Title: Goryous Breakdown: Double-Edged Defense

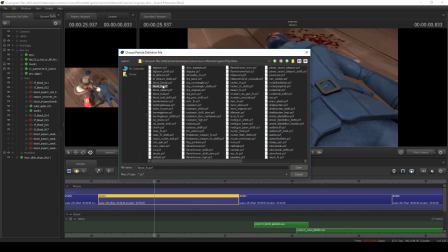[8:25]
As for the small fountains of blood, or squibs, I loaded a Left 4 Dead 2 particle system called Blood Impact Smoker.
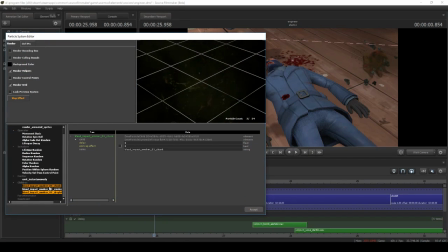[8:32]
And in the particle editor, I removed the chunk and droplet particle effects, as well as this property here called Velocity Set for Control Point. And in materials, I replaced the Spray 1 particle with the Water Splash particle from Half-Life 2. And then I did the usual tweaking to the various properties such as alpha, radius, color, and positioning.
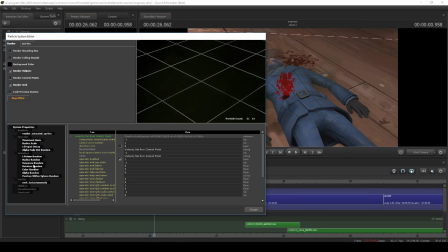[8:51]
I also changed up the properties in the editor for the smoke effect as well.
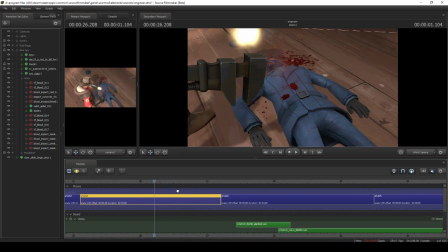[8:55]
And as with the bullet wounds, I repeated this process until each wound had its own blood spray.
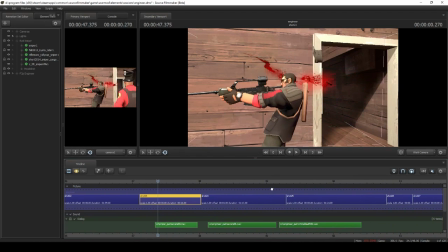[9:01]
Now this next kill featuring the red sniper is perhaps my own personal favourite due to how much effort went into it.
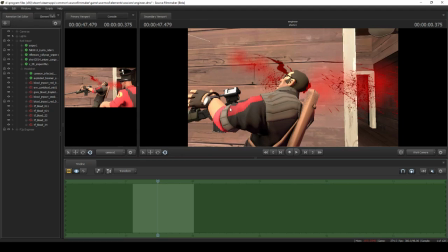[9:07]
I'm sure you can already tell by this menu here. To simulate the headshot, I used 2 Left 4 Dead Gibbed models.
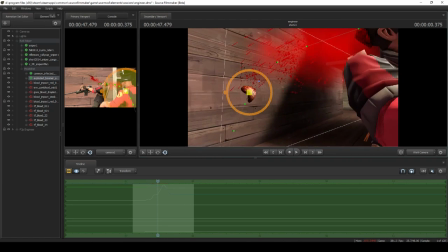[9:13]
The first piece which flies off is the exploded boomer stake, and the second Gibbed to represent the exit wound.
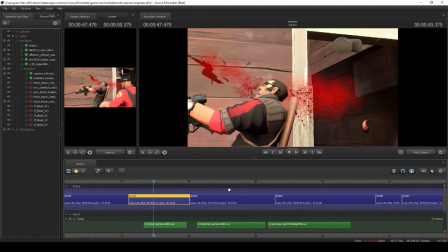[9:19]
As for the particles, each particle system was edited considerably for the particle system editor.
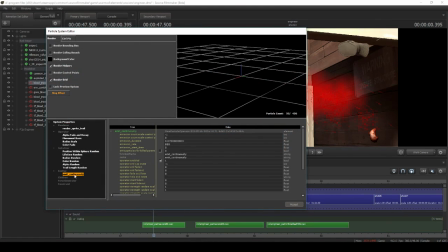[9:25]
The first effect is the usual blood droplets particle system from TF2.
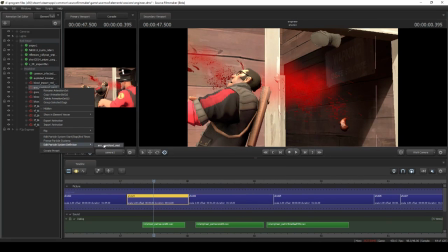[9:29]
The second effect, which is this pink mist, is another use of TF2's environment saw blood particle system.
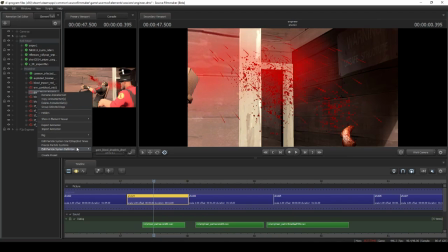[9:36]
The third effect seen here is the Gore Blood Droplet Short particle system from Left 4 Dead 2, previously used on the Blue Spy.
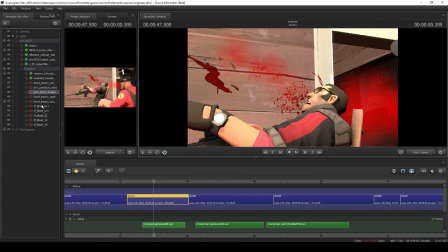[9:43]
The blood and mist which erupts from the sniper's head was created using Left 4 Dead 2's Blood Impact Smoker particle system.
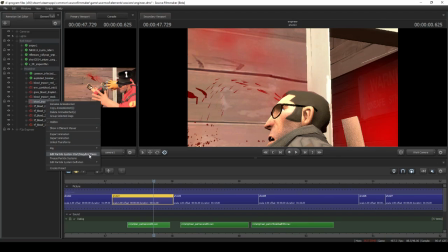[9:51]
And the small fountain of blood was again created using the Blood Droplets particle system.
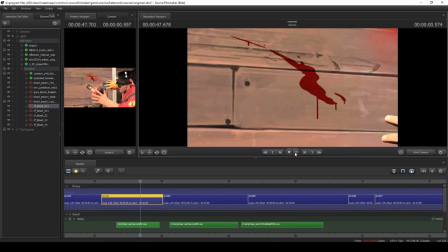[9:56]
And now for the fun part. In all seriousness, the first step was to load a decal to place on the wall and replace the material with one of my own custom decals. Then once I added this property,
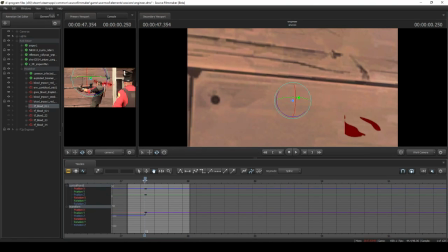[10:10]
movement lock to control point, I animated the decal so that it appeared to spread along the wall.
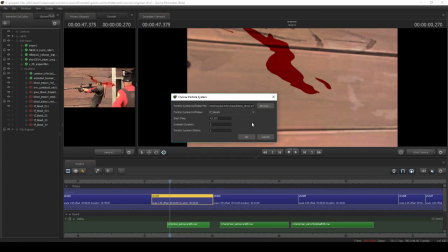[10:15]
As for the blood that leaks down the wall, I loaded another decal and then changed the material to the bleed out particle from Left 4 Dead 2.
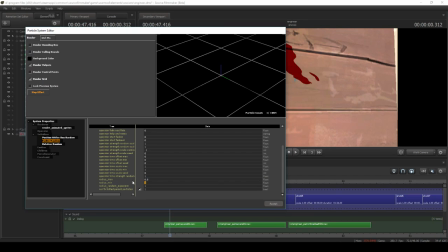[10:22]
And then I changed the particle's radius and coloured it red. To make the blood streak effect, I added the emitter named Emit Continuously and set an appropriate emission rate, in this case 150.
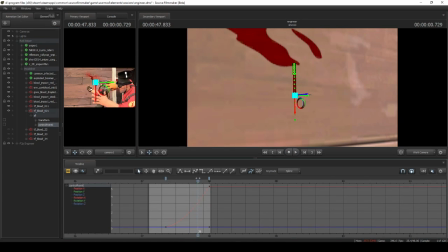[10:34]
And finally, I animated the point of the particle to draw the red streak you see.
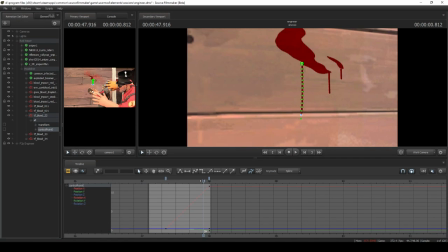[10:39]
And then I repeated this process until I had 4 streaks of blood leaking down the wall, each one animated differently.
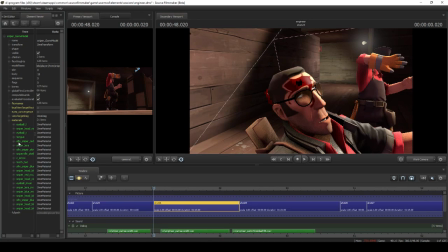[10:47]
For this next take, I used override materials to replace the sniper's head with my own set of custom textures.
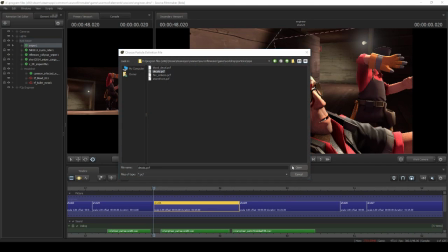[10:53]
And as for the bullet hole, I loaded a decal from this file here, and in the particle editor,
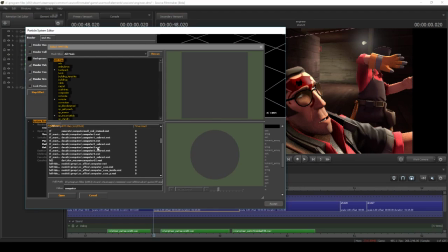[10:58]
replaced the material with a computer decal from Counter-Strike Global Offensive.
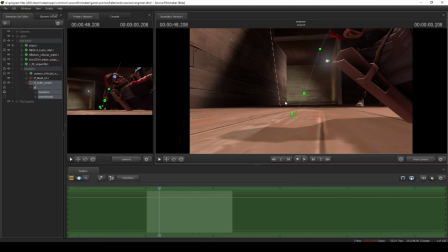[11:02]
And then I added this property, movement lock to control point, and attached the decal to the sniper's head so it will lock into place.
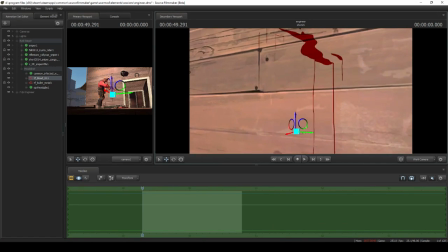[11:09]
In this next take, this decal uses a second copy of my previously used custom texture,
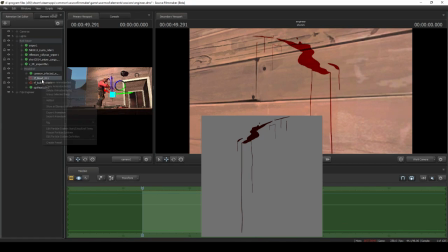[11:15]
only edited to show trails of blood leak down the wall, mainly for an aftermath feeling.
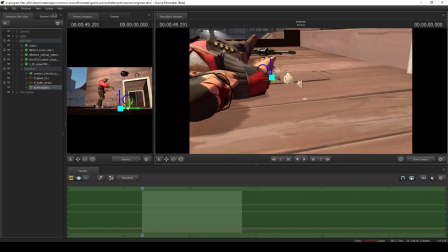[11:19]
And more brain gifs from the spy being used here, with the other part of the skull hidden behind the sniper.
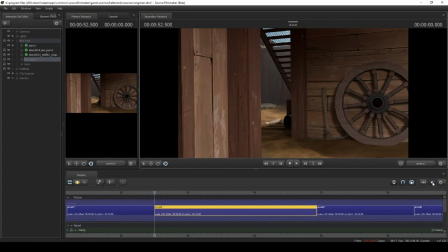[11:25]
The next step to look over is the blue pyro who falls to a sentry gun.
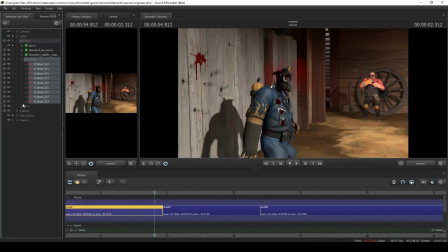[11:32]
As you're about to see, quite a lot of work went into this one.
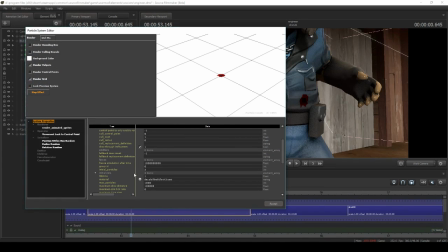[11:35]
For starters, I loaded a decal to place on the pyro and replaced the material with one of my custom bullet wound decals.
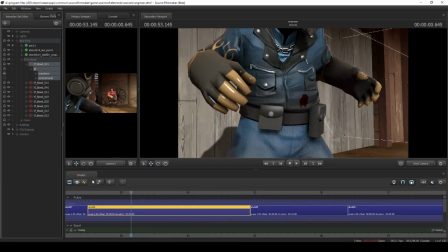[11:42]
And then I locked the decal into place with movement lock to control point. One of the problems with bullet wounds is that they only lock onto the character's bone and not their clothes,
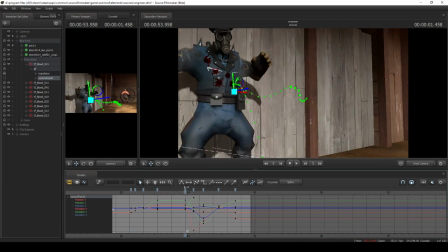[11:51]
so to fix this, I had to animate the decals in the graph editor myself so that the wounds look more authentic.
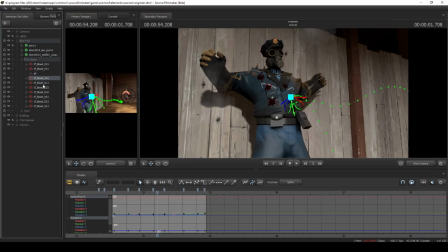[11:57]
And then I created 8 more bullet wounds with this method, each one animated differently and using a different custom bullet wound.
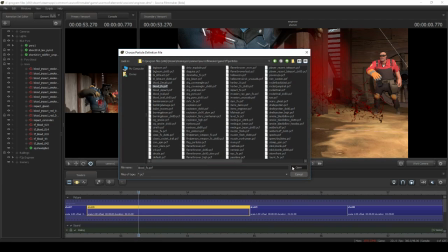[12:03]
To create these bloody squibs, I reused the blood impact smoker particle system,
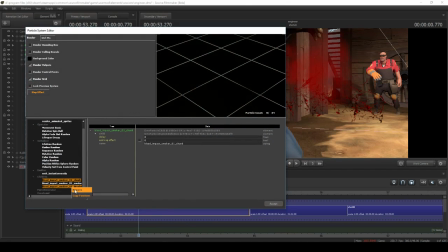[12:08]
and in the particle editor, removed chunk and droplets, as well as velocity set from control point. And then I changed the usual properties such as positioning, radius, colour, and number to emit.